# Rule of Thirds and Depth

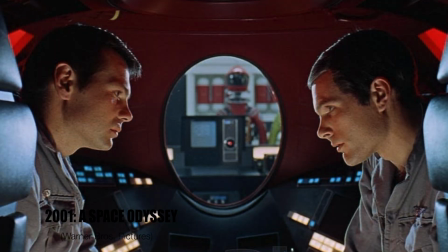Film composition refers to how characters and objects are placed on the screen.
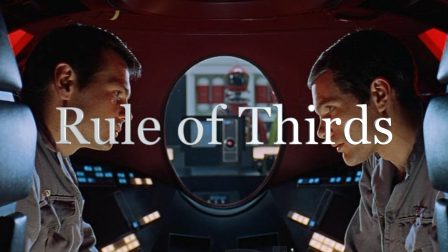A central guideline of film composition is the rule of thirds. The rule of thirds breaks the frame into three vertical sections, left,
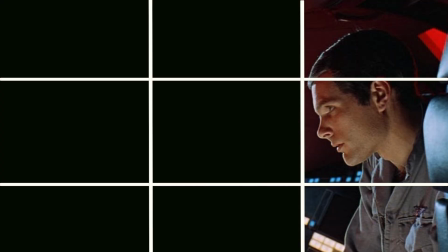center, and right, and three horizontal sections, top, middle, and bottom.
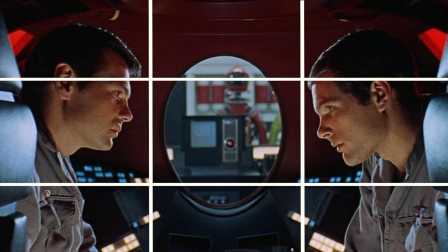Cinematographers use this grid to determine the best placement of subjects within the frame. For example, characters tend to be placed on or near the two vertical lines, with important subject matter typically placed at or near one of the four intersections.
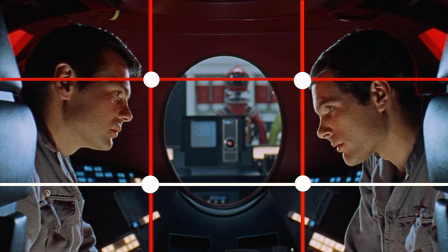The top horizontal line is often used to place character eyes.
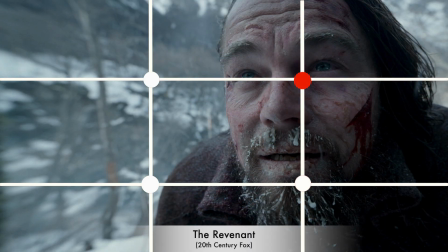In these examples, notice how characters are aligned with the grid,
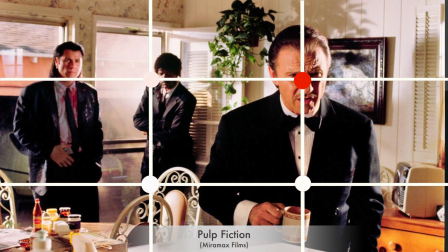and how one or more of the most important elements of the shot are on or near one of the four intersections.
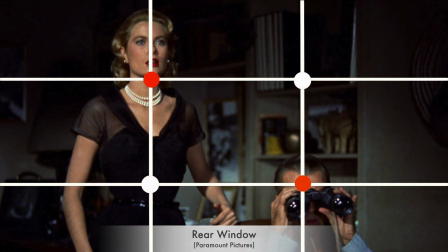The grid breaks up the frame and helps cinematographers make artistic decisions about the placement of subjects.
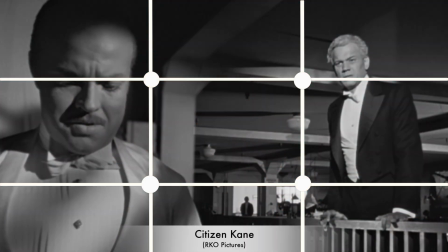So far we have looked at how the rule of thirds is used in two dimensions with the vertical left
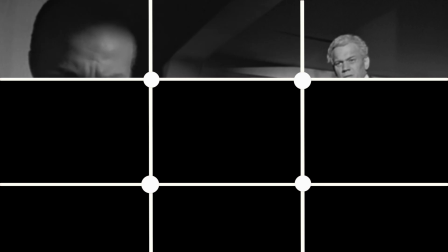center right and the horizontal top middle bottom but there is an important third dimension,
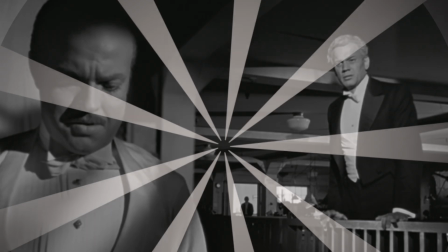depth.
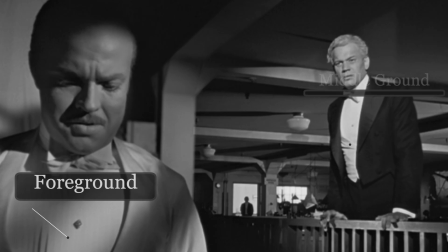There are three levels of depth, foreground, middle ground, and background.
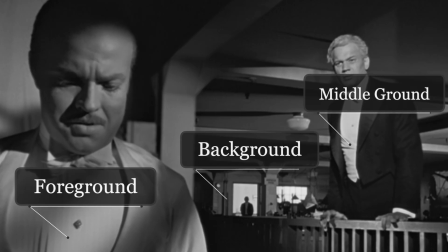Subjects placed in the foreground tend to have more weight and narrative significance than subjects in the middle ground or the background. For example, in this shot Charles Kane dominates the foreground at a moment of power when firing his best friend Jebediah,
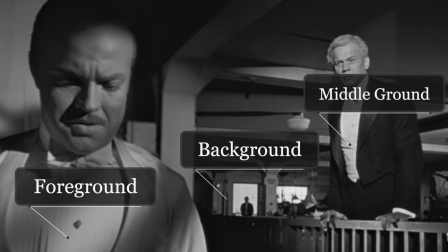who happens to be in the middle ground, with the powerless Mr. Bernstein helplessly observing from the background.
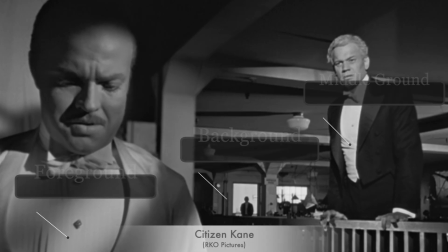But watch how depth is used in this scene from later in the film, when Cain loses his power and files for bankruptcy.
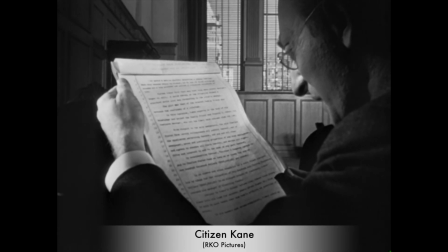With respect to the said newspapers, the said Charles Foster Cain hereby relinquishes all control thereof.
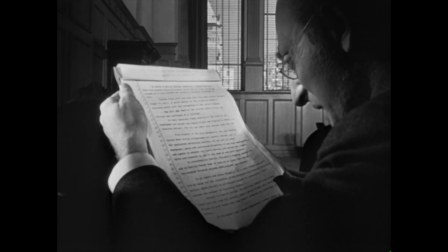And of the syndicates pertaining thereto,
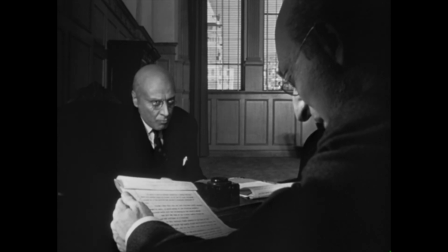and any and all other newspaper press and publishing properties of any kind whatsoever and agrees to abandon
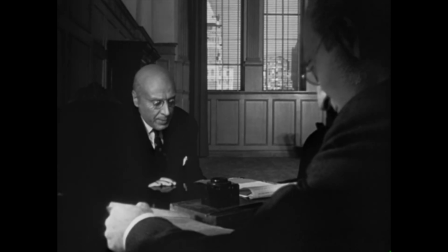all claim which means we're bust all right out of care all right mr bernstein
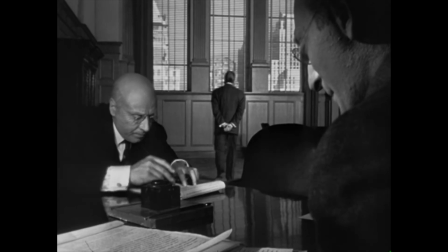i've read it mr thatcher let me sign it and i'll go home too old to
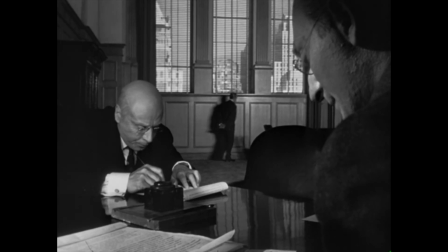call me mr thatcher charles you're too old to recall anything else you were always too old now it is the bankruptcy papers and mr bernstein that dominate the foreground while Kane moves to the background.
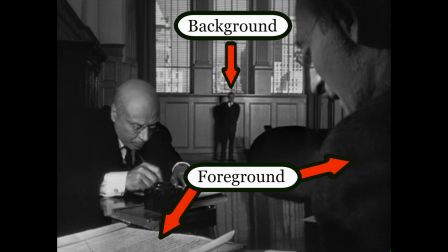In this scene, the framing suggests that the bankruptcy papers hold more narrative significance than the once powerful Kane.
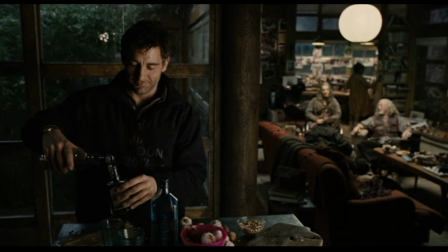In this next example, notice how subject placement follows the rule of thirds, and depth places Theo pouring a drink in the foreground, Jasper telling a story in the middle ground and Key flipping through photos in the background.
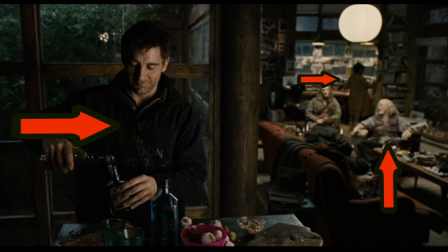Let's watch the short scene and analyze how it uses composition afterward.
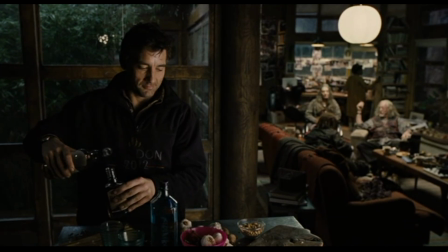Yeah, there you go.
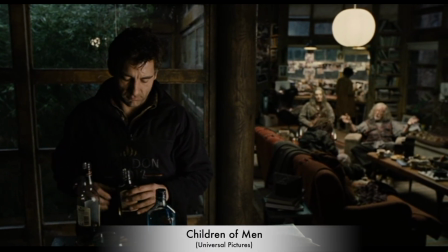Julian and Theo met among a million protesters in a rally by chance, but they were there because of what they believed in in the first place, their faith.